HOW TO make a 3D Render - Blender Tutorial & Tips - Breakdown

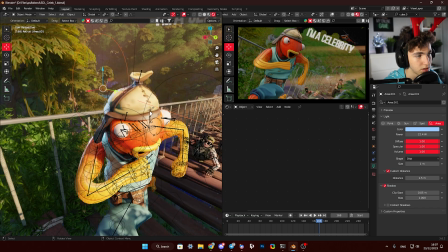Here it looked better without contact shadows in my opinion, but yeah, I enabled them here.
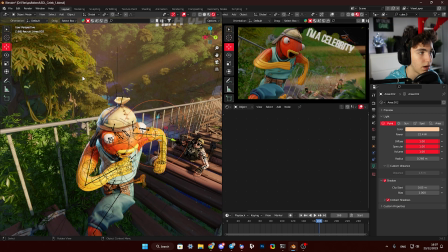Make sure to enable them for the sun as well. And here I used custom distance,
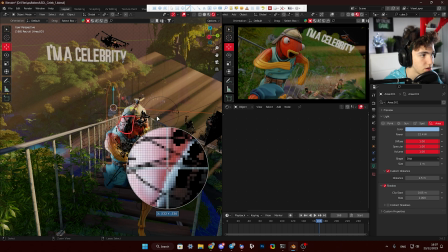which allows the light to not go all the way here, but to stop about here for a beautiful rim light.
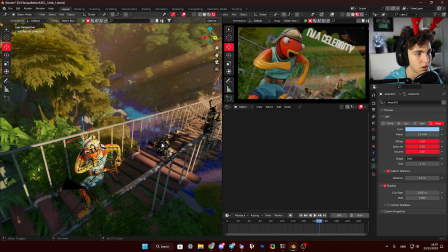Just play with it. It's not something you need to do on every single render in every scenario.
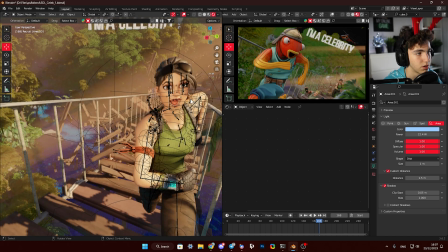Just play with it and look what looks better. For this character, it's also the main light,
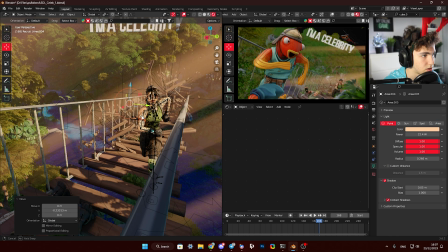but I had two point lights here for the face.
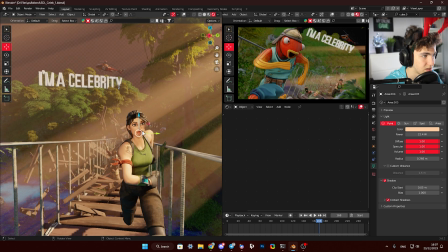And in the final render, I didn't really like it. The character looked too flat, too bright face.
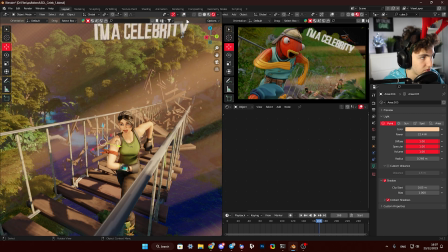Now I would have changed it, but the render is already finished. And yeah, I finished it quite a long time ago.
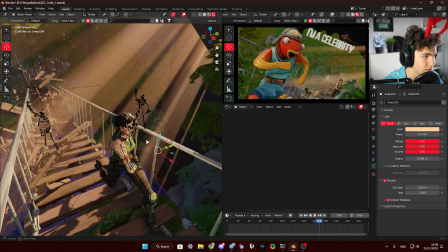So nothing super complicated here.
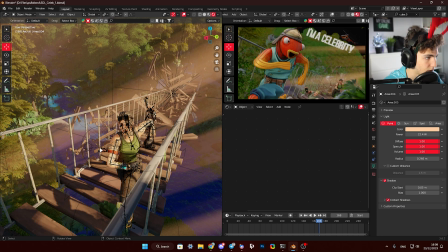I just made the face brighter because, as you can see here, if we remove it, it looks too dark.
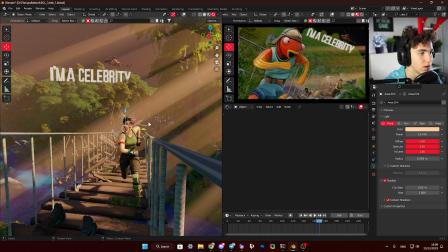But now I see that even one light was enough. I don't know why I added the second one.
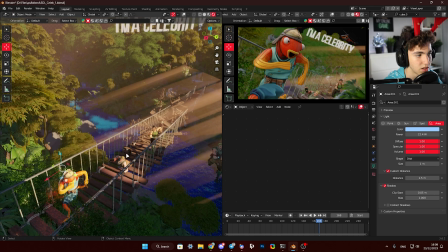So yeah, a little mistake here, but nothing super complicated for the lighting.
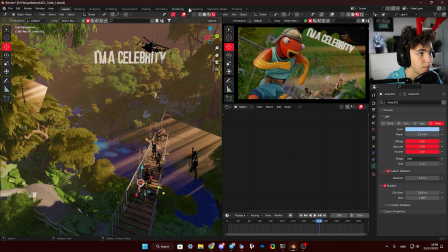And the next thing is compositing. So I used only one node, CryptoMat.
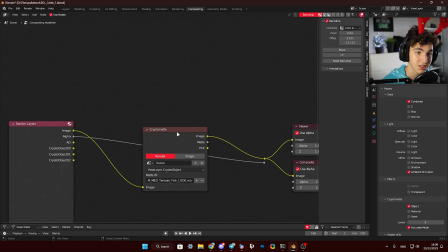You'll ask me, probably, Hogni, what's that? What's CryptoMat? And it's actually a really interesting tool. So right here, you can see in the view layer properties,
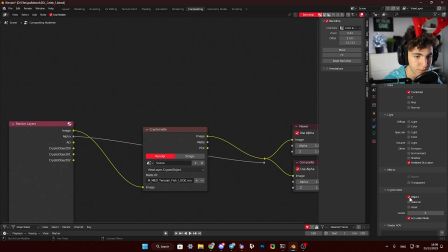you have the cryptomat and enable object. I have the levels at 6, it's the default value. So enable object. What it lets you do is to
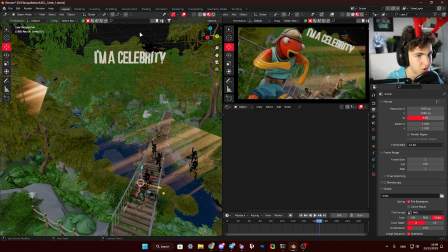let's do it 50% so it runs run this fast.
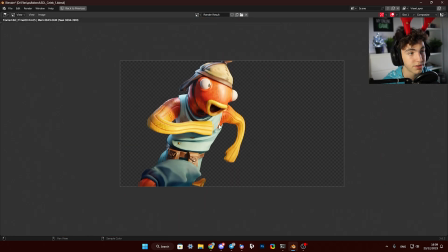So yeah, as you can see here, I only have the FishStick render right here, which is interesting, right? So if we go here,
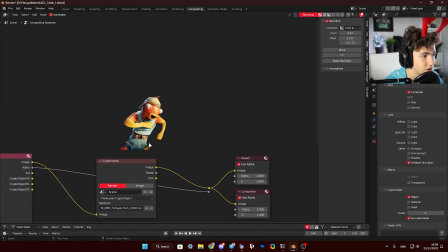here is the render. I can select someone else, for example, I don't know, a rock here, and you can see it's there. Wait.
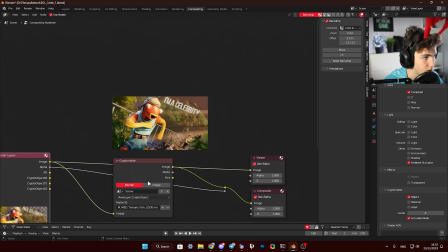Control Z. Okay, like that. So if we preview this, yeah, so it's there. We can get back to previewing this. So look, you can eyedrop.
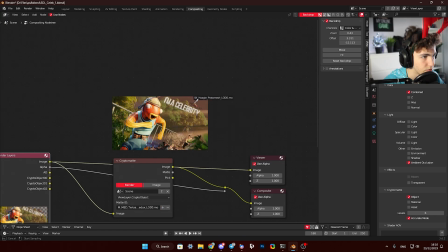You preview this, you eyedrop, I don't know, the helicopter, for example, and it's here.
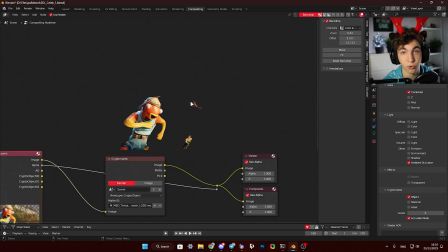This helps me in Photoshop, for example, to have control, to have the main character on one layer, everything else on the other one, to have more control over all that. I also tried with the depth map and ambient occlusion, as you can see right here.
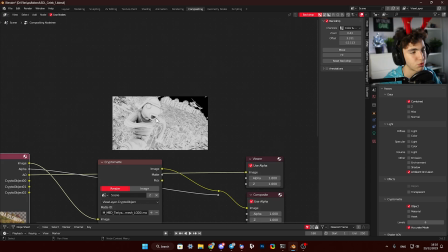I tried with this one in Photoshop, but ended up not using it.
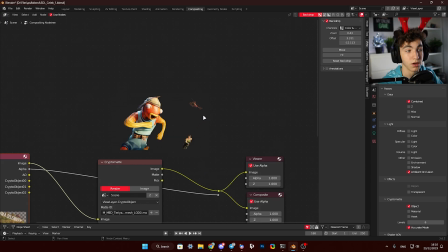So yeah, as you can see here, it's a pretty interesting tool that I recommend you all using because it helps a lot.
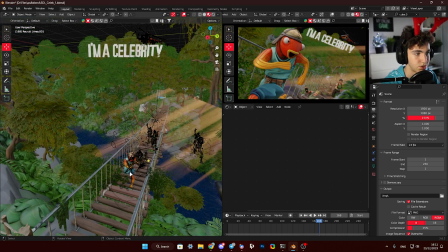And I've been using it in almost every single render since I found out about this amazing tool.
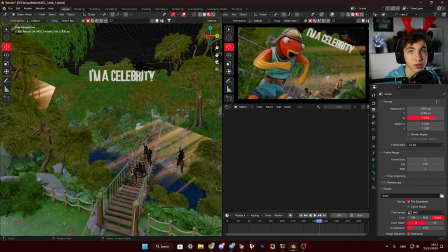So yeah, that's everything for compositing except for Photoshop part.
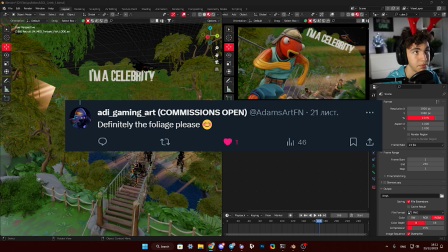Next question is from Adam. He's asking how I made the foliage shader.
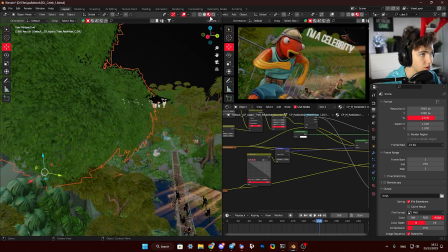So the foliage shader is pretty interesting.